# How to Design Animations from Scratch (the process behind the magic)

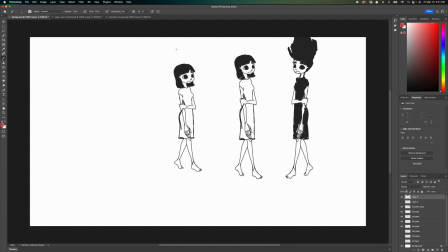[8:08]
And I decided to use a female as a gender. This is just my own personal preference. I prefer drawing female than male. Then I decided to make the eyes very big because I only have like 1.5 seconds, right? And this is a very like emotional kind of concept. So being able to uh, get the message across in terms of like the expression or feelings of the character is very important to me. And since only have like 1.5 seconds, the expression should be the first thing that you notice.
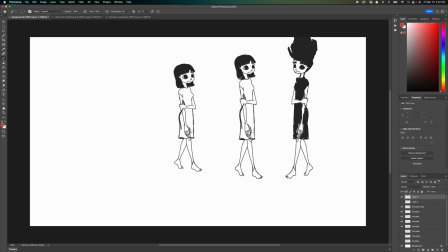[8:54]
So my solution is just to make the eyes bigger. But the problem with this design is that if you make the eyes like big, it almost feels like the character is a child, but I don't want the character to be a child.
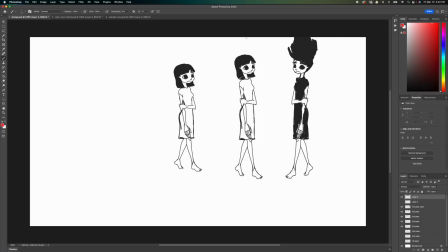[9:13]
I want this to be like an adult. So what I did is I adjusted the proportions. I made the overall proportions a bit longer, and I'm already like happy with this design.
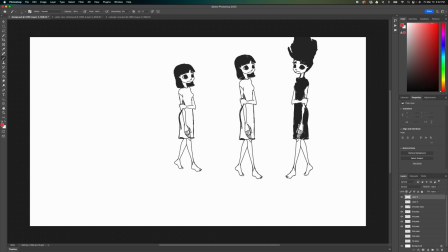[9:29]
And from there, I created the mirror version, but in the concept phase, I told you that the one in the mirror version was a monster, but it doesn't really need to be literally a monster.
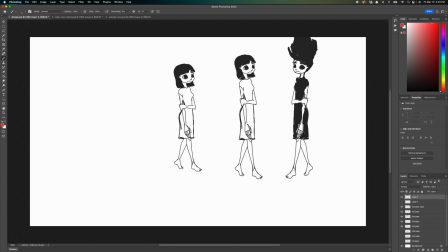[9:48]
It could just be like we could play around with the colors of the character, or the skin tone could be different.
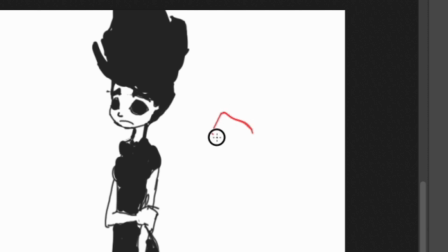[9:56]
And in this case, the eyes, She doesn't have like an iris, but the whole eye is black. So that could be like one way to portray that there's something off with this design, right? There's like something scary about this design.
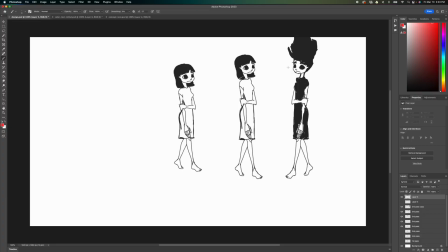[10:15]
So once I am happy with so I'm already happy with both of these.
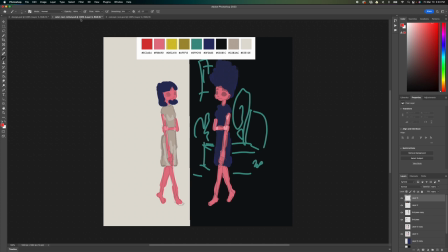[10:20]
So then I proceed to go with the color testing. So I decided to explore the colors.
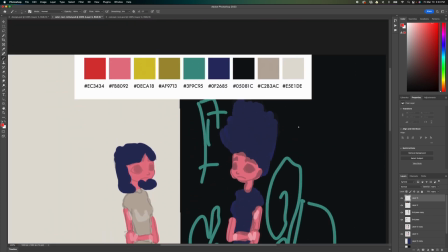[10:27]
So this is the color palette that we could use. So Ben didn't really like restricted us to use all of the colors. We can use as few colors as we can.
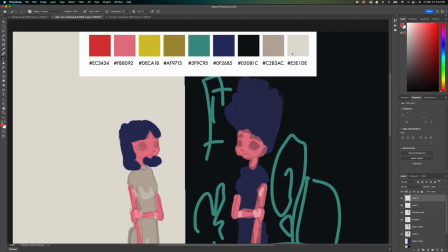[10:41]
So I decided I have two worlds, the real world and the mirror world. So I decided that this would be like the overall, or I mean, this is the overall color or the overall color of the background.
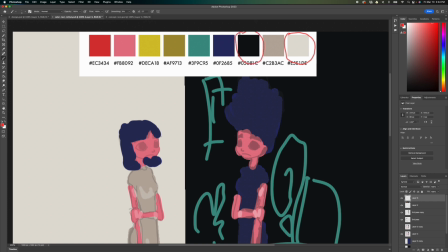[10:56]
And this one would be the overall color for the background of the mirror world. And for the hair color, I decided to use this. So that would be the hair color for both the real world and the mirror world.
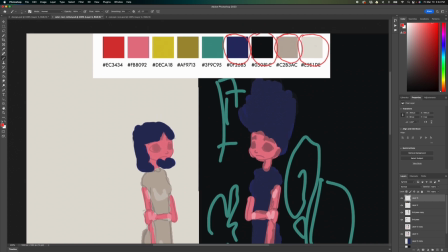[11:11]
And for details, I decided to use this one. So these two colors would be for the real world, and these two colors would be for or I mean,
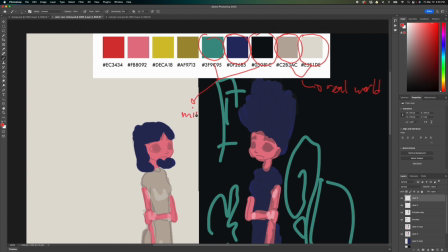[11:27]
this two colors would be for the mirror world. And so far, it works.
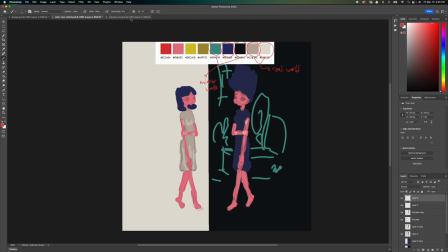[11:34]
And I decided to clean it up. So now it became like this.
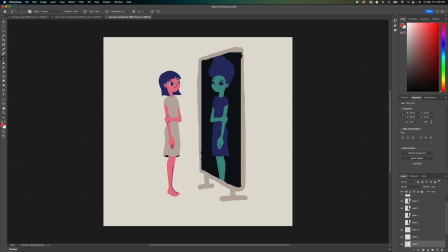[11:39]
And I'm very satisfied with, I think this now already like works. So from here, I decided to go into the animation phase.
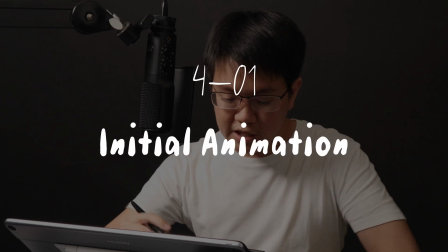[11:52]
So this is the initial animation. It's nothing like the design, but what I was trying to go for here is just to get the overall timing. If I could get the point across in just 1.5 seconds.
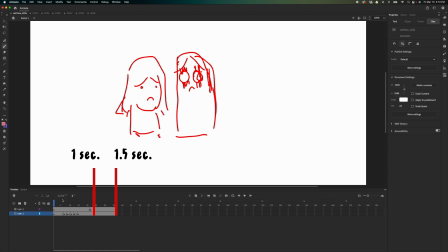[12:08]
So this is the 1 second mark. This is 1.5, and I'm just gonna press enter on my keyboard, and that's the animation, right? And currently it works, right?